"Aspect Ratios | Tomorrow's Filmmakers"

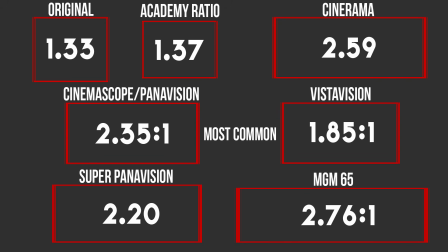235s
We have the original 4:3 aspect ratio, which is a 1.33, the Academy ratio, Cinerama, CinemaScope, VistaVision, Super Panavision, Ben-Hur's
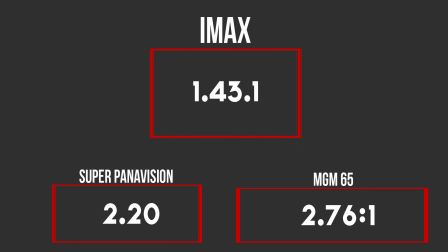249s
MGM65, and then IMAX, which allows you to capture super wide and also super tall,
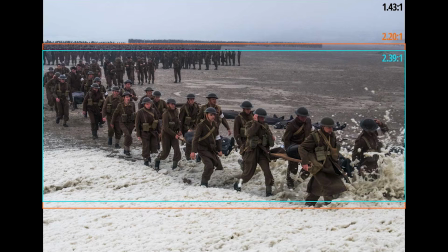255s
resulting in an image that is so immersive and is the biggest screen you have ever seen. Now, in today's culture, the most cinematic aspect ratio is either 185:1,
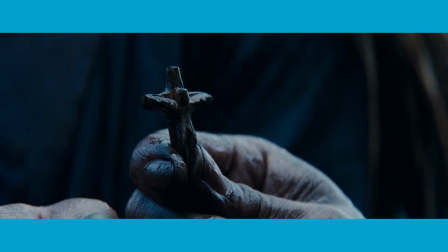265s
which shows almost the entire frame, or 235:1, which is widescreen and you can see really wide. But even after all of that, we always hear 16:9. 16:9 aspect ratio. I mean, that's the standard for TVs, computer monitors. I mean, where did that come from? How did 16:9 become the standard aspect ratio whenever all of these aspect ratios exist? Well, back in the day, movies started to come out in widescreen, and some movies would come out in kind of full screen.
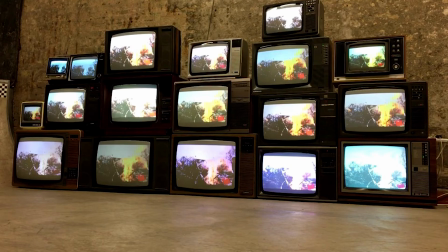296s
Well, if you didn't watch it at home with the correct TV, it wouldn't look right because it'd be the wrong aspect ratio.
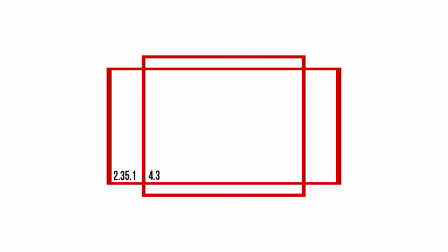302s
So they decided to create a format that sat somewhere in the middle so it would look good with both formats.
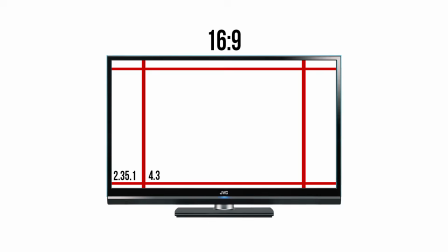309s
So a 16:9 could play the 4.3 aspect ratio with the bars on the left and the right,
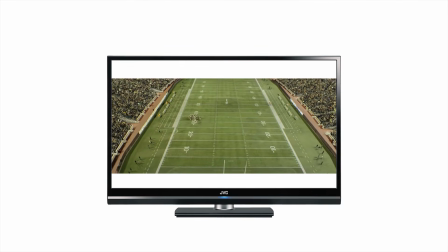315s
and it could also play the really widescreen images with the bars on the top and the bottom. So the reason they made 16:9 the standard is because it could basically play every aspect ratio and still look good. And the funny thing is, 16:9 became the standard for everything after that.
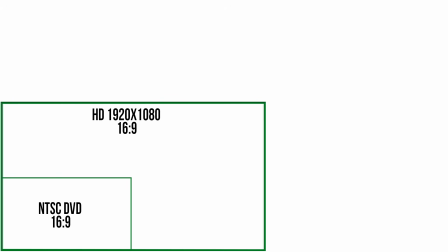333s
Widescreen DVDs are 16:9, 1920 by 1080 HD video, that's 16:9 format.
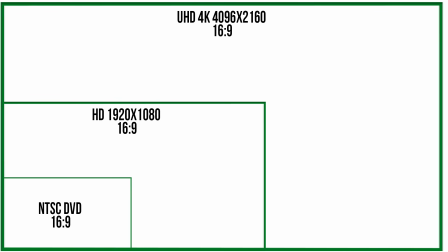340s
Even a 4K UHD is 16:9 format. And that is the standard for all film and digital media.
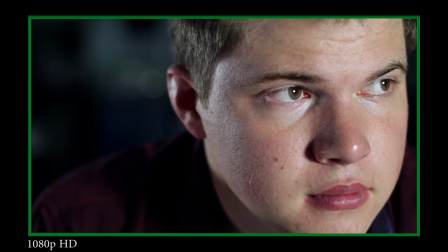348s
So whenever you pick up your camera, your cell phone, your video camera, whatever it is shooting in a 16:9 format.
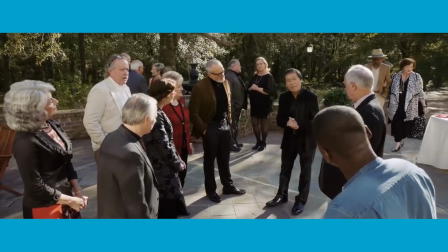355s
But again, many movies still use Panavision or 235:1 to not only capture more images on the side,
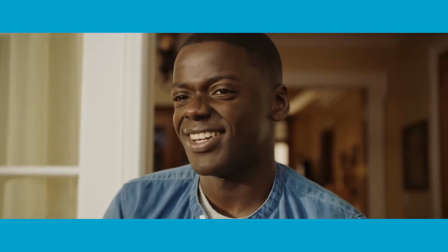362s
but also to seem more cinematic because that is what we are used to in the movie theaters. So I just took you on a history of aspect ratios and how they came about, and if you thought it was boring, sorry, it's something you need to know. But what's really amazing is with the technology that we have nowadays, people are using aspect ratios in the black bars on the top and bottom or left and right to tell a story about their film. So if you haven't figured this out by now, every single aspect of filmmaking, no matter what it is, can be used to convey a message, even the size format that you are shooting your film in. For example, aspect ratios could make someone feel very claustrophobic and tight and not a lot of breathing room. Or it can make you feel massive and it's overwhelming and it's wonderful and just this grand, massive image. There's many different ways to convey a message with it. So there's a lot of directors out there today who will use aspect ratios to communicate a message.
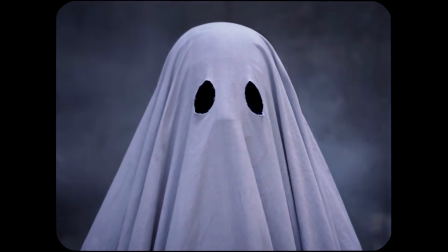419s
For example, A Ghost Story was shot in a boxy 4:3 aspect ratio to make our character feel trapped and very claustrophobic.
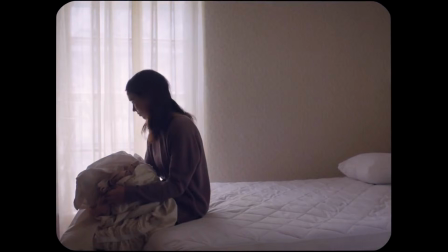427s
Now what's also cool is they rounded the edges to make it look like an old Polaroid, so it just feels like the entire movie is just a memory.
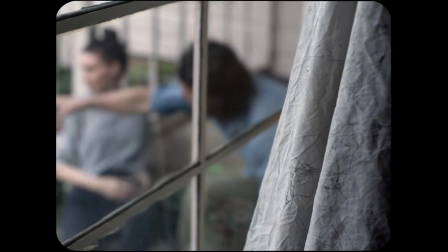436s
You're just watching a memory of somebody.
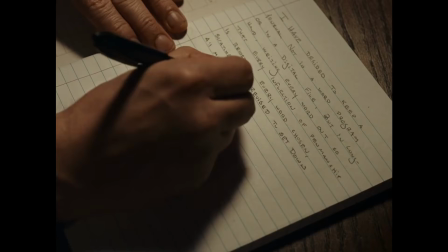439s
First Reformed was shot in a 1:37:1 aspect ratio, which again gives the old time kind of feel.
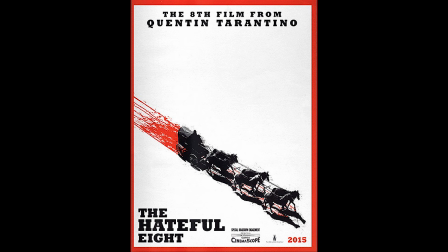446s
It makes you feel very claustrophobic. Quentin Tarantino made a very old Western movie called The Hateful Eight,
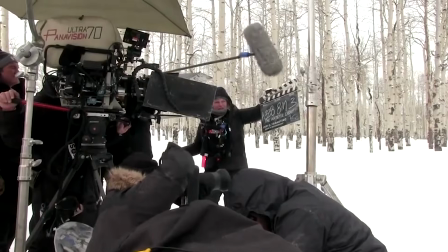453s
but he shot the entire thing with a very old cinema camera and used the exact same aspect ratio that Ben-Hur used, a
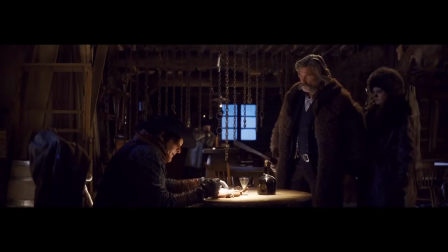462s
275:1. Not only did this make you feel very cramped and claustrophobic in this one room where the movie takes place in,
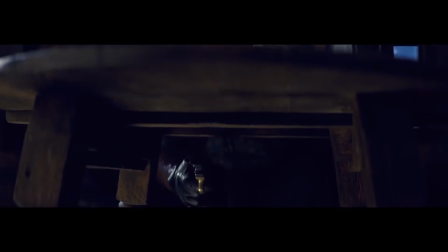469s
it also makes it feel very old, like an old movie that would come out in the 50s or 60s.
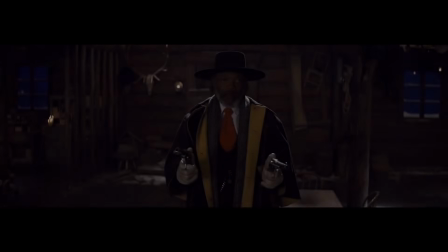475s
So all of this was done purposefully to give a certain feeling or message to the audience.